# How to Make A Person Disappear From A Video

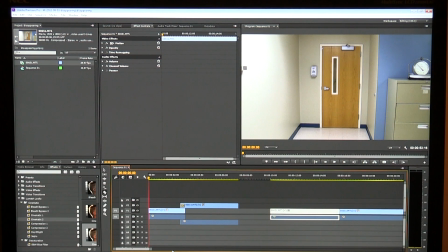0:00 Okay, I just recently had a subscriber ask me how to make someone disappear from a video. And I'm assuming maybe this viewer is going to do something for Halloween or something like that. And so they want a creepy ghost type something disappearing. I'll show you kind of what I've done here.
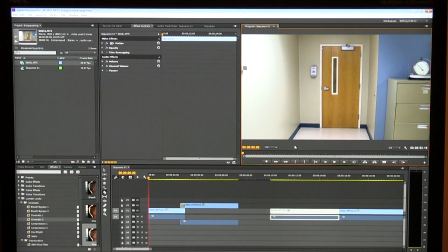0:18 Let me just click on this window, the preview window, program window. I'm going to hit the tilde key so you can see what I've done here.
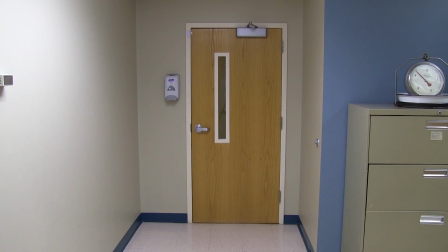0:25 So here's my example.
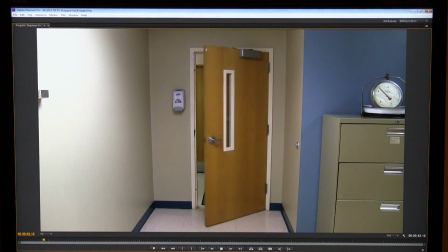So we've seen this kind of thing done in the movies a lot. One of the more, I guess, common things that you'd see is here the person appears and the person disappears. And what really kind of helps sell a shot like this is the fact that the door is moving.
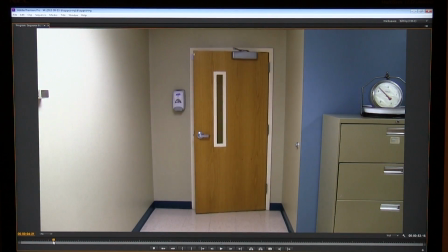0:50 It's hard, it looks more real that the door is continues its swing as the person disappears, right?
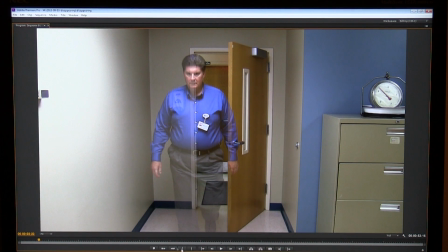0:57 And so how did I pull this off? Well, that's super simple. And I'll just go ahead and just tilde back out of this.
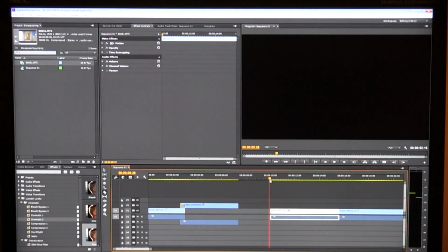1:04 And I'll show you, like here is of course the real piece of video that I shot.
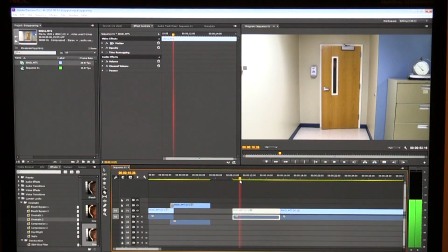1:08 And it shows me, first of all, walking through the door and then walking past the camera. And then of course I go back over here and over here's where I did the right.
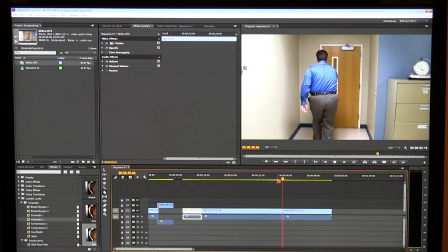1:18 I did it a couple times, make sure I did it right. And I opened the door as fast as I could and as wide as I could.
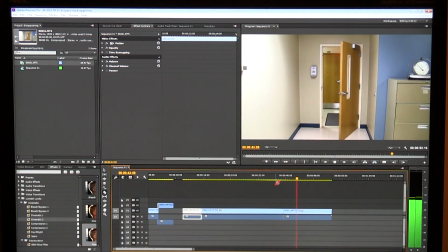1:24 Then I got back out of the picture and let it slide, right? So what I did a cut right along in there where I knew that the door would pretty closely match
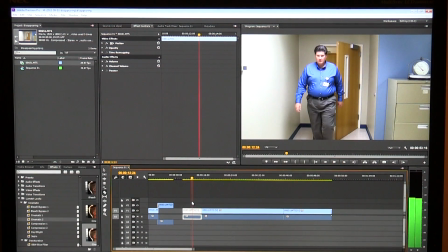1:35 the other angle where I went through, right? So I tried to catch it so that the door matches with the other one. So I'm going to delete this all here. I'll hit a V to get back out of that so I don't have the cut tool anymore.
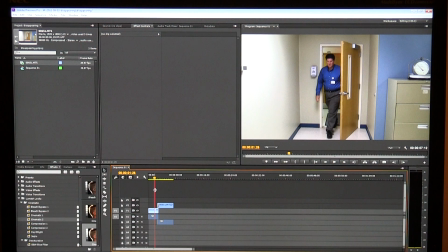1:47 So what I did was if I were to pull this back out, what I did, I found the exact point where those two doors would match in the video, right?
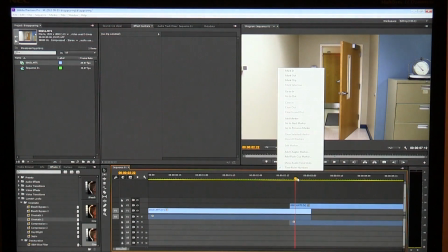1:59 I'm gonna turn this cross dissolve off that I've put here for a second, get rid of it. So you can see what does happen is it is like one of those blink type things and it's gone.
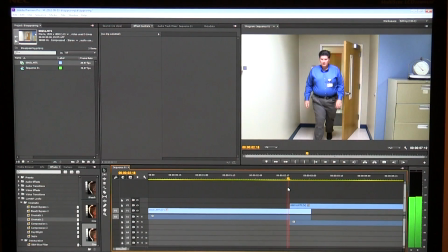2:08 There's a little bit difference in the tone on the wall and all there, but the shadow and everything. And I could go in and I could color grade that and make it even a little bit more believable. But the cross dissolve almost makes it where it's not noticeable. So what did I do? Went over here to the effects. I made sure that the door at this point right here was in the exact same place.
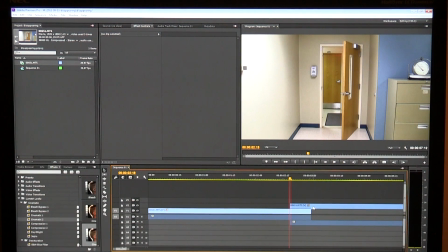2:28 And so what I did, I just made the cut and I drug it back and forth and experimented until I got this.
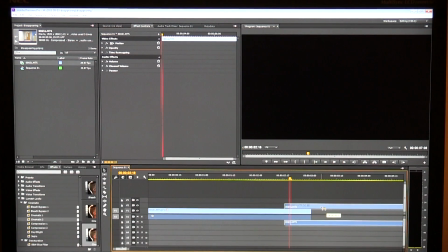2:33 I could have took it this far, it would have been too far. It turned out it was totally believable there at that point.
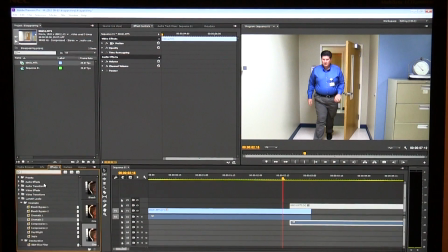2:39 And then I went over here to the effects selector or effects presets place. And I typed in CROSS for cross dissolve. And I brought that on top of this.
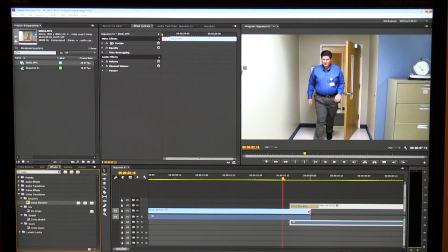2:53 Now, I don't want this cross dissolve to go beyond the bounds of that, right? I'd rather just go, I'm going to go ahead and pull this back in.
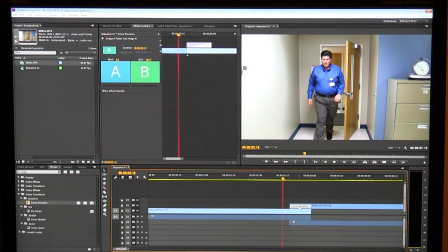3:00 I want the cross dissolve to be resolved before we get to the end of this clip that's underneath it.
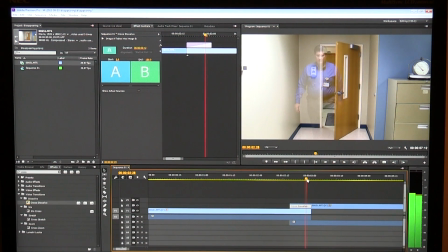3:05 So it's actually the same clip. And I start to go away there. And it does sort of sell the picture. It looks like I've been a ghost that has disappeared. Now I could also consequently go in there if I wanted to and make myself appear. I could have the door open. I could reverse that. Now that would be kind of a wild thing to do.
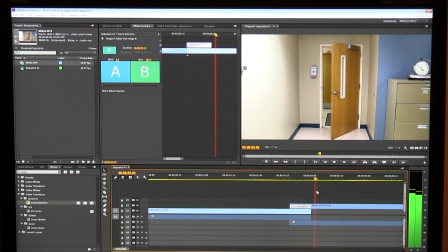3:24 Maybe I'll do a tutorial on that as well. But for just for a very quick little show you how to disappear, that's how I would pull it off.
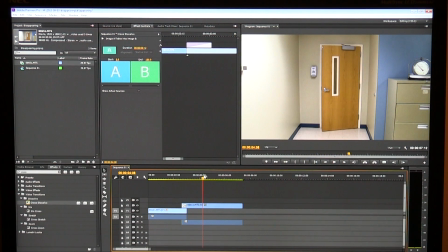3:32 More sophisticated ways to do it, but I think to sell the shot, make it look really good, you need something moving besides just the subject. And then of course, you're gonna I had brought up some Lumetri looks here a while ago. What I could do, I could render this out. I could apply a creepy looking Lumetri look to it.
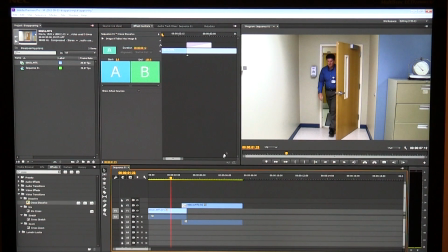3:50 I could put some scary music or something under it. I could be a whole lot scarier looking. I could look more like a ghost instead of just a big doof. And then it would actually really look kind of scary and frightening. And of course I could be in somewhere besides just a silly office with scales on top of a filing cabinet. But so there you go, folks. That's how I would pull it off.